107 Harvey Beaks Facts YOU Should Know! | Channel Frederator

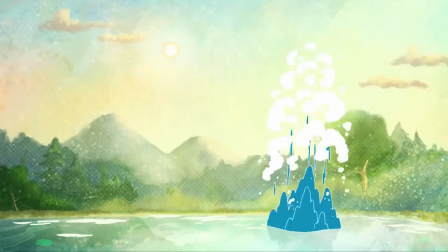[0:00]
Since 2015, Nickelodeon has charmed us with the tales of innocent friendships, exciting new experiences, and heartbreaking emotional roller coasters with its series, Harvey Beaks.
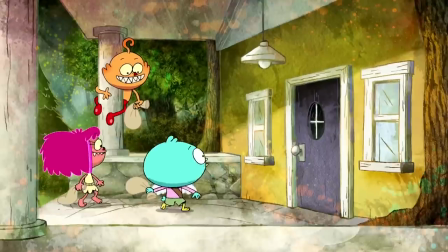[0:08]
At times, silly and out there, at others, surprisingly down to earth. Harvey's life conquering insecurity and doing good is the pinnacle of the show, loved by both kids and bigger kids.
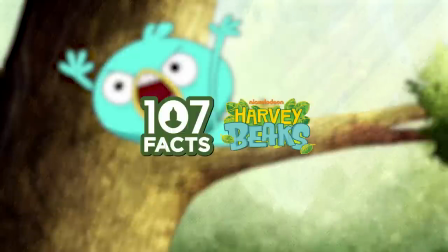[0:16]
That's us. Harvey may be on the way out this summer, but here are 107 facts to help you remember this adventure for as long as you want to.
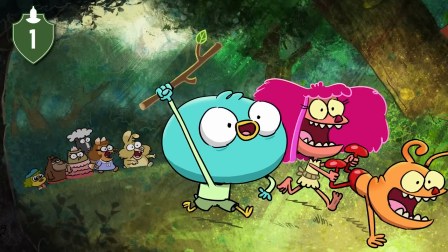[0:23]
Harvey Beaks is the story of the adventurous friendship between a sheltered kid named Harvey and his child friends Fee and Foo.
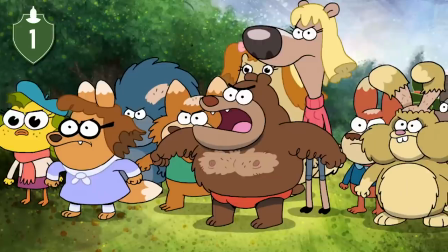[0:28]
In their literally picturesque home of Big Bark Woods, there's a huge cast of characters, all of whom add a little something more to the mix.
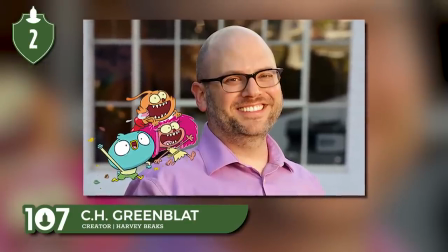[0:34]
The series was created by Texas animator C.H. Greenblatt, who you might also know as the creator of Chowder.
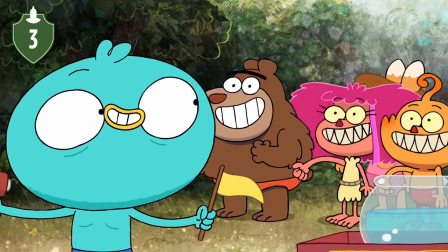[0:39]
It's one of the many to grace the list of Nickelodeon's original programs in the Nicktoons. There have been dozens over the years.
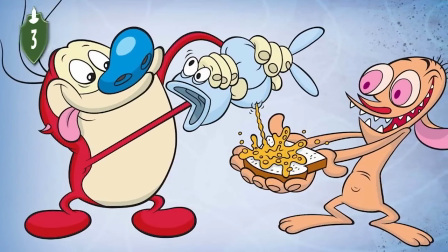[0:45]
We've come a long way since Doug, Rugrats, and Ren and Stimpy. Greenblatt calls Harvey Beaks the goofy grandchild of his predecessors.
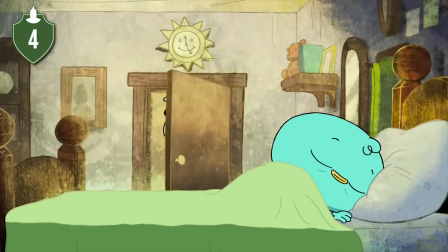[0:51]
He wanted to make a series that was all about childhood, just like Hey Arnold or Rugrats before it.
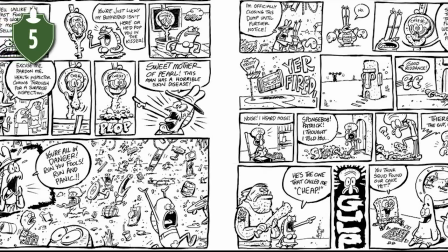[0:56]
In fact, Greenblatt first got his start in the early days of Nick's star series, SpongeBob SquarePants.
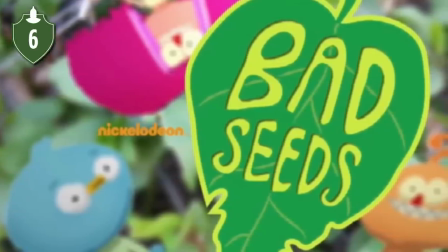[1:01]
The original title for the Harvey Beaks series was Bad Seeds, before the name was forced to change for copyright reasons.
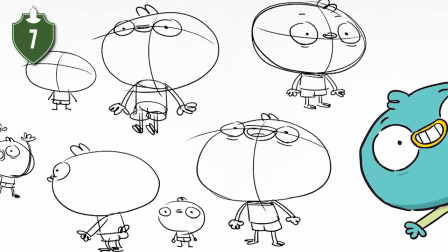[1:06]
Go figure. Greenblatt first developed the basic concept in 2009, around the time Chowder was winding down.
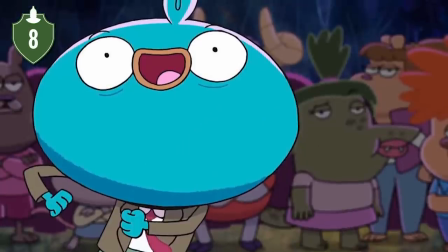[1:11]
That's a long development period. After doing a show about sweet characters, it evolved into a story about being inspired to be brave by people just a little crazier than you are.
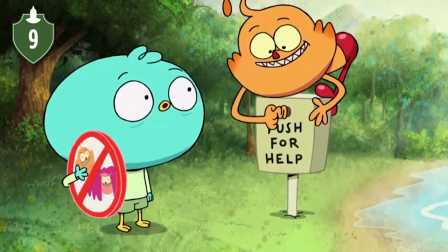[1:20]
Greenblatt defines personal growth as realizing that your decisions affect other people and acting accordingly.
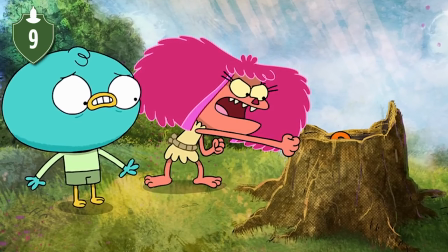[1:24]
Most of the series' themes deal with that in some way or another using the different characters. For the show, Greenblatt even brought over a few old friends.
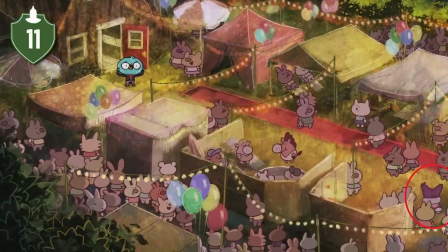[1:31]
They're the same company that brought us Chowder's puppets and crazy effects. They even managed to squeeze a cameo of everyone's favorite apprentice chef into the show.
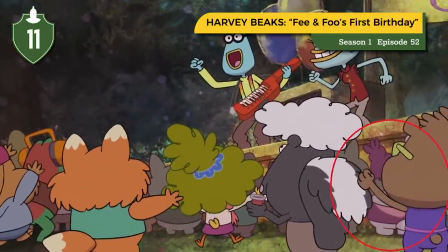[1:37]
Look for Chowder at the party in the Harvey Beaks episode, Fee and Foo's First Birthday.
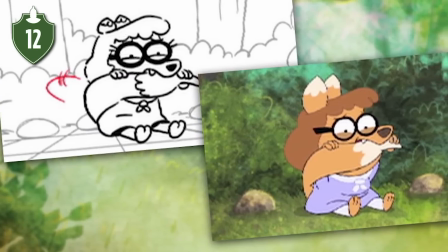[1:41]
Harvey Beaks is storyboard driven, which means that each episode is developed more through art and outlines than from a script.
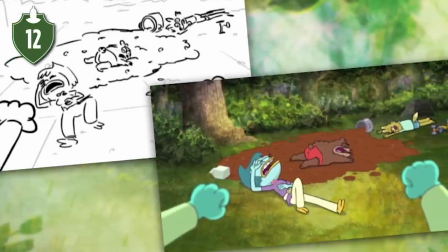[1:46]
It definitely explains how cinematic and visual the show can be. Each episode of the show took around 9 months to finish.
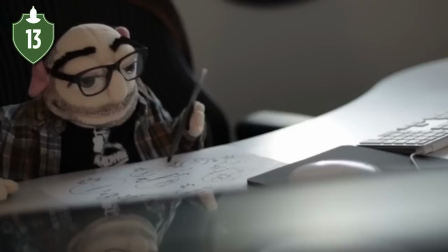[1:51]
Hey, animation takes commitment. Just to create 20 episodes, it took 2 years of overlapping work.
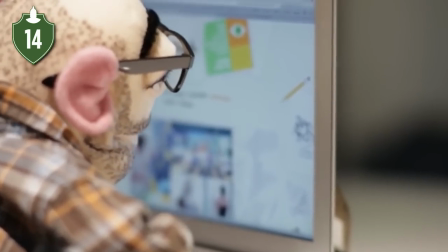[1:56]
The art is drawn by hand, then scanned into a computer and colored digitally. If it seems like an arduous process, that's because it is.
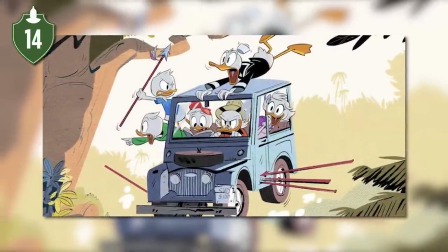[2:02]
But quite a few animated series are done this way nowadays. For the series, Greenblatt went looking for new blood.
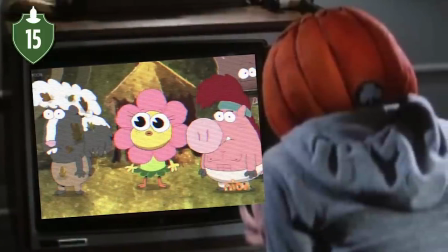[2:08]
He searched social media for animators and writers with great work and promise, but not much prior experience.
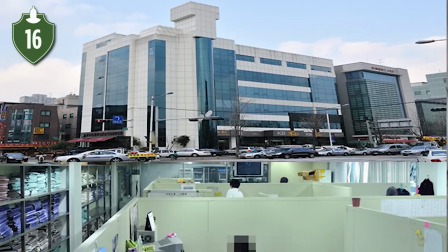[2:13]
Over 3/4 of the team had never worked on an animated series before. The studio that does most of the animation work for Harvey Beaks is Yeson Entertainment over in South Korea.
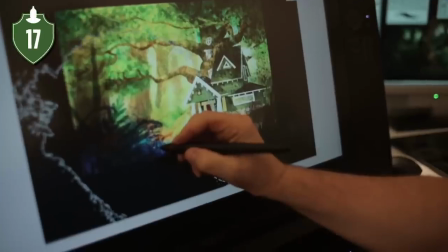[2:20]
Everything else, from storyboarding to character design, is done by Greenblatt and company. When it came to visuals, the staff wanted the woods of Littlebark Grove to have a sense of natural mystique and wonder.
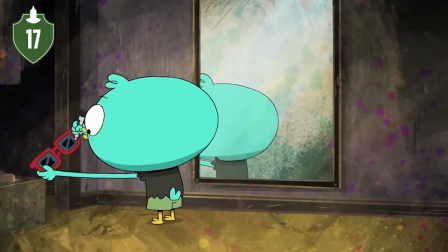[2:29]
Greenblatt more than once described the tone of the series as a punk version of Winnie the Pooh.
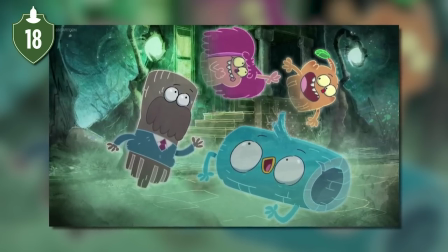[2:33]
The staff wanted Harvey's world to have a sense of the magical and fantastical, but they wanted the character's actual challenges to be more grounded.
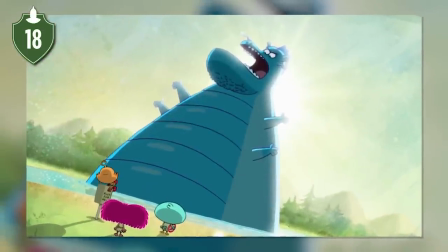[2:39]
That's why they have gigantic lake spirits and magic bugs and whatever the heck that giant finger was, but their problems still feel real.
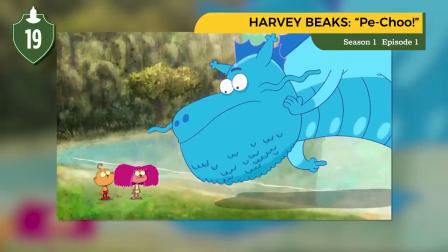[2:45]
The early episode Pichu, the one featuring the gigantic lake spirit, is actually an updated version of the series' original pilot.
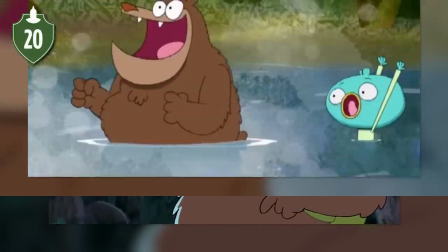[2:51]
Of course, there were a few things that got shifted around between then and release. For example, Techno Bear was originally a Russian adult and voiced by Greenblatt himself.
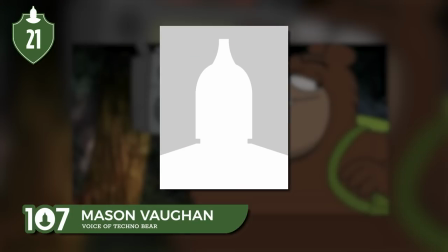[2:59]
In the current show, Techno Bear is voiced by Mason Vaughn, who also plays Papa Wheelie in The Loud House.
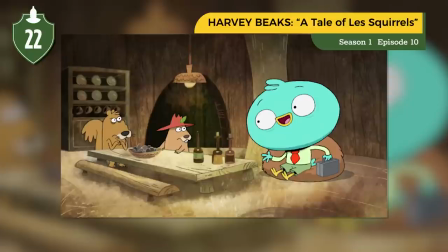[3:04]
After seeing the pilot, Nickelodeon needed to be convinced a little more. So, Greenblatt came out with early work on The Tale of Les Squirrels, which was a hit.
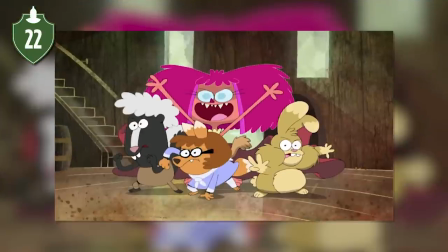[3:11]
The episode was produced straight away.
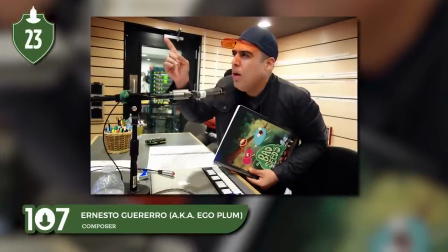[3:13]
The show's music was composed by Ernesto Guerrero, better known as Ego Plum, who has also lent his sound skills to Star vs. the Forces of Evil and Making Fiends.
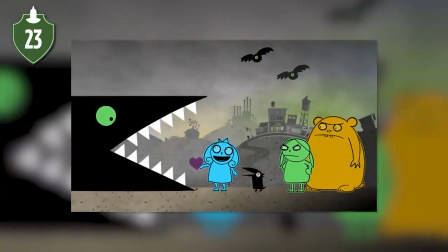[3:20]
Ego loved tributing his favorite musicians in the score, and it makes for some great musical Easter eggs.
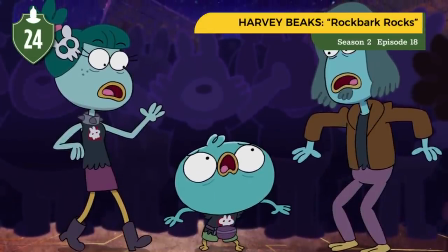[3:25]
For example, the crazy song during Harvey's mosh pit adventure in the episode Rock Bark Rocks is performed by punk rocker Leonard Grave Phillips of the Dickies.
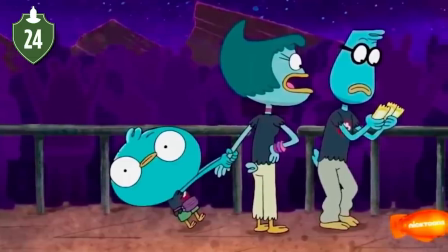[3:33]
Ego compared Harvey's experience to his teen years attending concerts for the first time, and wanted to share that feeling by asking one of his favorite singers to join in.
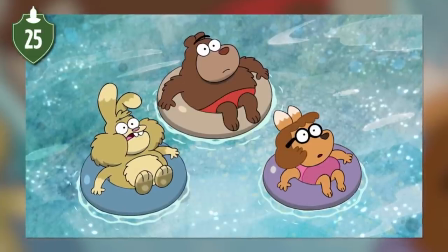[3:40]
It wasn't the only time Ego tried bringing on one of his favorites. For the episode Ocean Promotion,
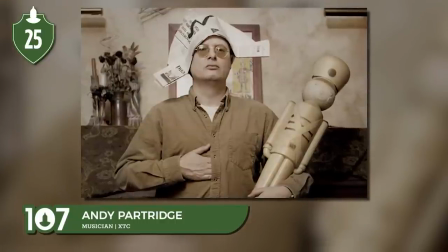[3:45]
he asked Andy Partridge to sing the show's latest of the many nods to him, The Big Number on the Whims of Fancy Flight.
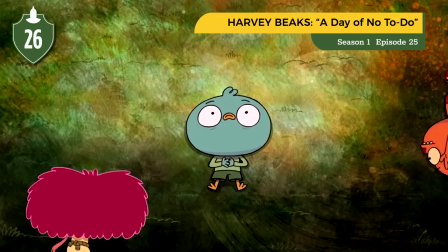[3:50]
Sadly, it was not meant to be that time. Ego said A Day of No To Do is his favorite episode of the series.
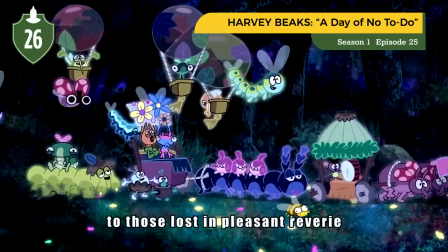[3:56]
He also said the featured song, The Chance Parade, was the hardest thing he'd ever had to write for the series, and really spoke to him.
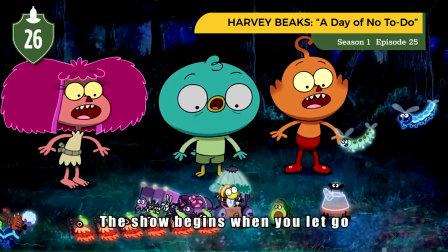[4:02]
It's all about the wonders and unknown risks, so I'd say it can speak to all of us. Music has a pretty big role in Harvey's storytelling.